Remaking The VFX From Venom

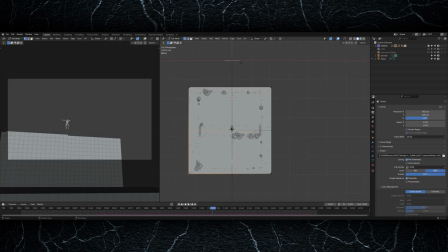[12:26]
Once I was happy with the speed and movement of the animation, I then created the city. I did this using the city generator add-on that I showed in my Spider-Man video, although this time it's a night scene.
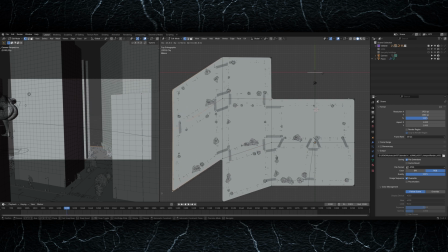[12:35]
I moved the model around until I created the street that you see in the background, and then I also created some additional background buildings to fill out the city more.
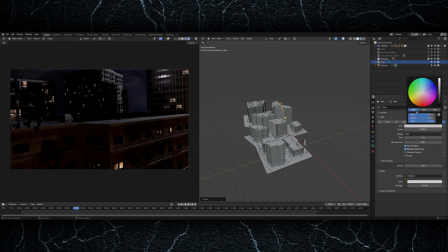[12:41]
Lighting nighttime shots is actually very tricky. To start with, obviously I put the moonlight in the sky. I tried a few variations lighting it from the side, but I eventually found the scene looked best when it was backlit, so I put the moon behind Venom so he's jumping towards it at the end.
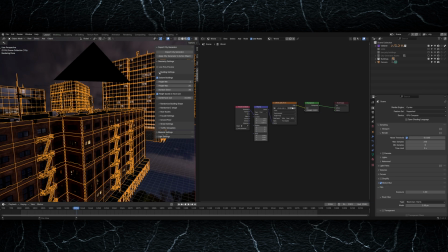[12:53]
I also brought in an HDRI of a night sky, and I set this to about 0.2 just so I had some very subtle bounce light in the scene.
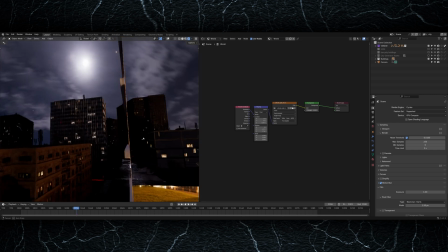[13:00]
It's not adding any directional light, it's just filling in some of the shadows slightly. Then, like I was saying earlier about lighting Venom similarly to a car commercial,
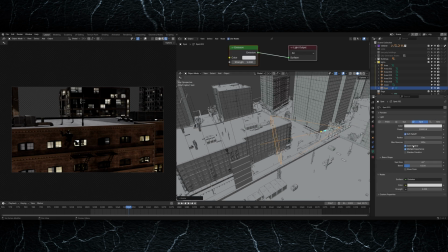[13:07]
I started adding some spotlights specifically on Venom utilising light linking so they wouldn't affect the rest of the scene.
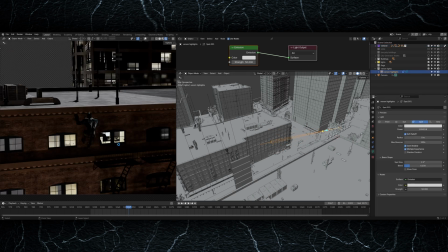[13:12]
As you can see here, I've got some spotlights off to the side, and I've used a track 2 constraint so they follow Venom throughout the shot.
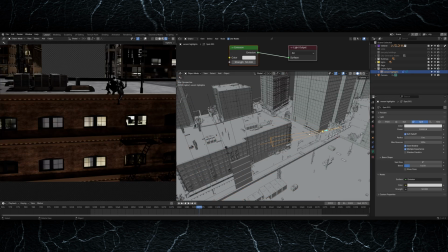[13:18]
Without these, he basically got completely lost in the shadows. So these spotlights just ensure that there's always some highlights on him that make it easier to pick him out amongst the scene.
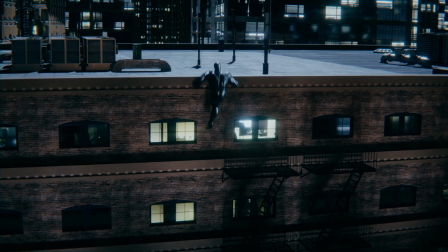[13:25]
The bricks that you see exploding at the beginning are using a rigid body simulation. All the bricks are individual objects, but they're connected together using constraints.
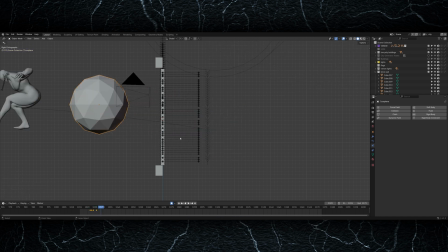[13:33]
I've got an icosphere that comes through and smashes a hole in the wall. Within the constraints there's a threshold, and so the bricks will stick together until they experience a certain amount of force,
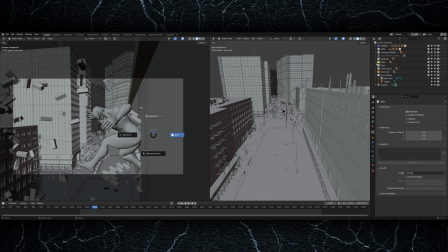[13:41]
and then they will separate. It's pretty motion blurred, but you might be able to see there's a few chunks of bigger bricks and then a few individual ones that fly off as well.
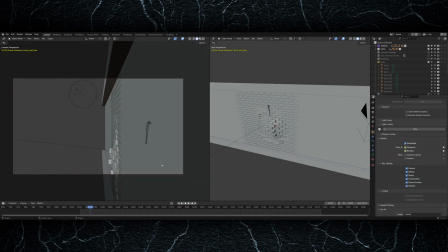[13:47]
To create the hole in the wall is literally just 2 different pieces of geometry, one with a hole and one without,
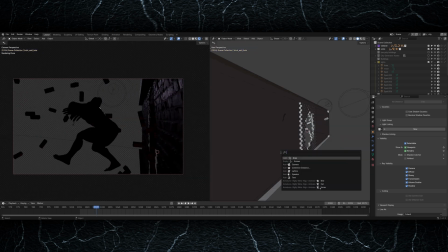[13:52]
and then I animated the viewport and render visibility on and off, so over one frame they just changed to a different piece of geometry.
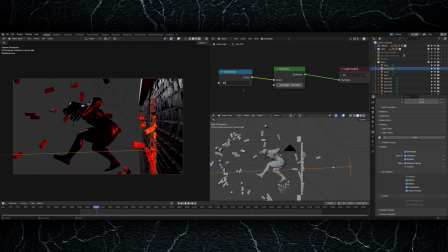[13:58]
Then I rendered this out from Blender and also exported the 3D camera and the building geometry so that I could use them in Nuke as well.
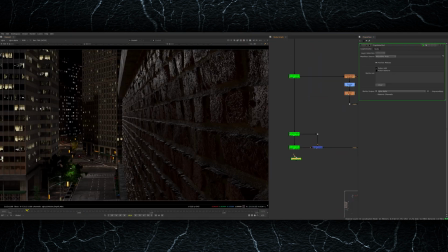[14:03]
This was a pretty simple shot to composite as it's fully CG. For the most part, I'm just using loads of cryptomats to do a bit of balancing within the shot.
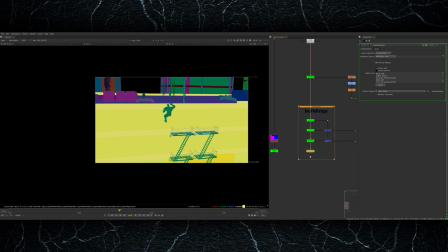[14:10]
There were quite a lot of the background buildings that I felt were too bright or a bit of a strange colour, so I brought some of those elements that were catching my eye down a bit in Nuke.
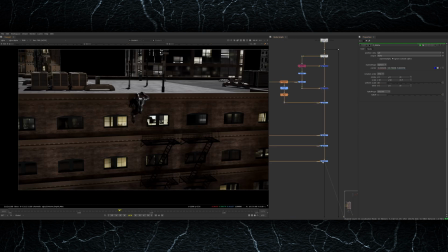[14:17]
It's easier to do this with cryptomats rather than trying to isolate the lights and not make them catch certain things in Blender.
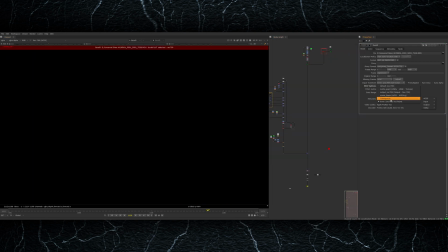[14:23]
That can get quite complicated. I also added a different sky in Nuke. I rendered the actual buildings on a transparent background so I could replace the sky later. In this case, I'm actually using a sky that I filmed for real off of my balcony, so it's just quite a generic overcast sky at night time.
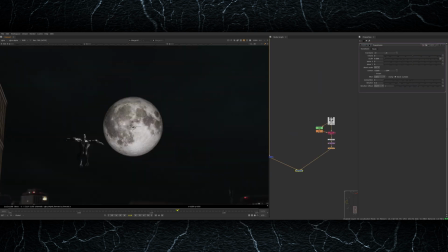[14:36]
I wanted the moon to feel like it was behind the clouds and diffusing slightly through them, so I added a very strong glow onto it, which makes it softer and makes it feel like it's diffusing through the layers of atmosphere.
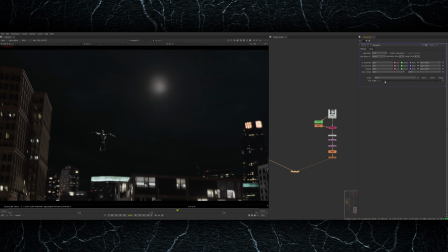[14:45]
The moon and that footage of the night sky are both projected on a massive sphere in Nuke's 3D system, and then I'm rendering them through the 3D camera. That then goes underneath everything, so that's the background layer on the comp. Then finally, I just added all the normal compositing bells and whistles to make the shot feel slightly more photographic.
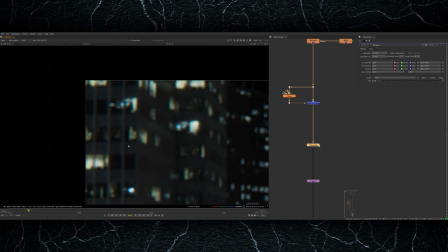[15:00]
At the bottom of the script, I've got some lens distortion, some chromatic aberration, some slight softening at the edges of the frame, a bit of an overall glow just to make the highlights bloom slightly more.
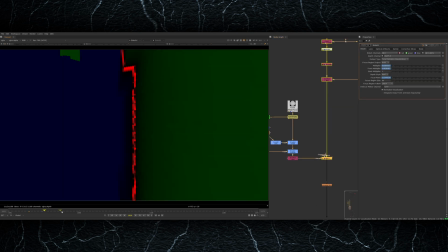[15:08]
I also did a 3D defocus using the depth pass at the start of the shot, so I animated a slight rack focus where the depth of field is slightly shallower when we're looking at the bricks, and then it racks focus to a much deeper depth of field once the camera pans to the left and Venom moves away from the camera.
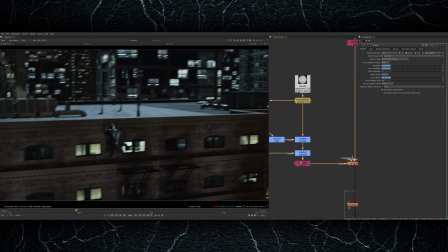[15:21]
This was done using the bokeh node, and I also added a lens kernel to create some slightly more interesting bokeh.
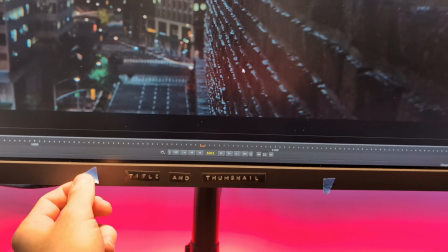[15:26]
I applied some actual camera shake to this shot just because I thought it'd be more organic. It's a bit of a DIY setup,
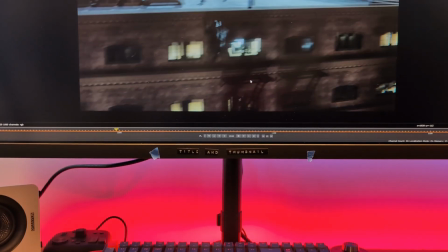[15:31]
but I basically put a couple of tracking markers on my monitor and then played the shot back and watched it while filming on my phone and just tried to move my phone to mimic what the real camera would be doing.
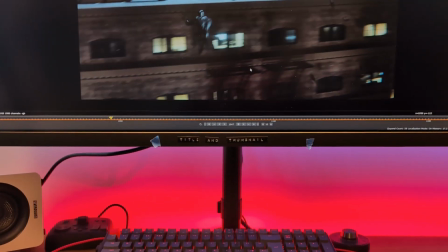[15:39]
So when Venom smashes through the wall and when he lands and takes off again, I just kind of jolted my body to make the camera shake a bit.
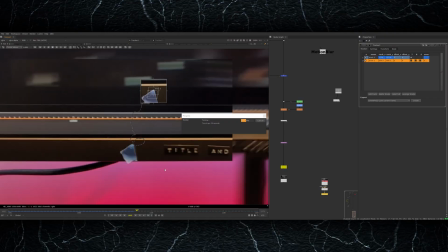[15:45]
Then I could track this in Nuke and apply that tracking data at the bottom of my script and actually implement this as camera shake with proper motion blur and everything.
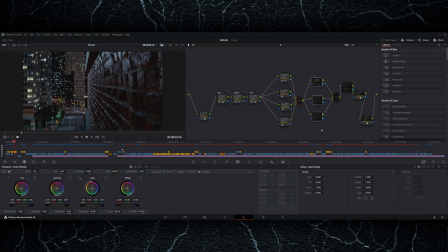[15:52]
It's a lot more effective than the built-in camera shake node. Then all that was left to do was give it a nice color grade in Resolve, just to add a bit of contrast and make it look a bit nicer. And that, boys and girls, is how I recreated the VFX from Venom. I hope you enjoyed this video, it was really fun.
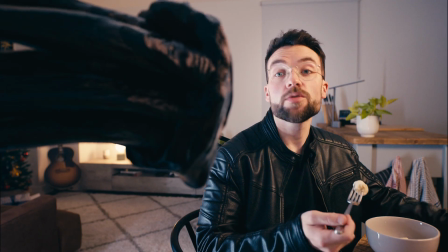[16:06]
As you might have seen from the post I made a while ago in the community tab on my channel, I've been in New York for a couple of months for work, which is why there was a bit of a gap on my channel.
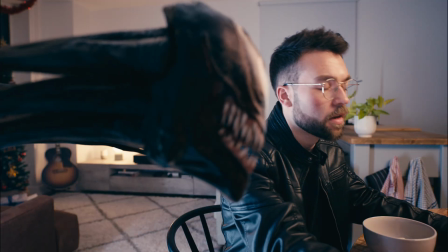[16:13]
But obviously I'm back now, and I'm really looking forward to going into 2025 and making some more interesting videos.
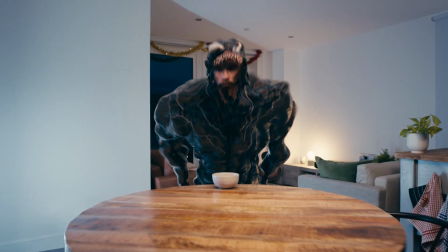[16:17]
Leave a comment below on what effects you'd like to see me try next year.
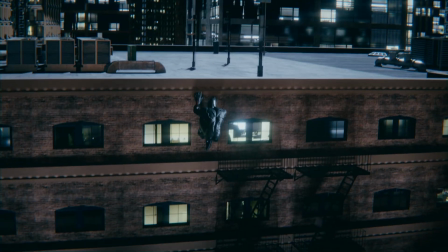[16:20]
As always, all the assets from this video will be available on my Patreon, so if you'd like to download them and use them yourself, you're more than welcome to.
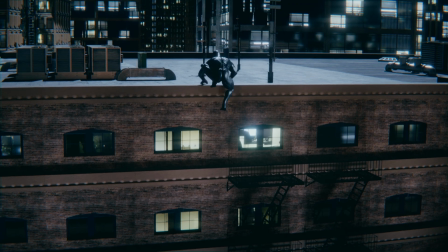[16:27]
Thanks very much for watching, and I'll see you soon.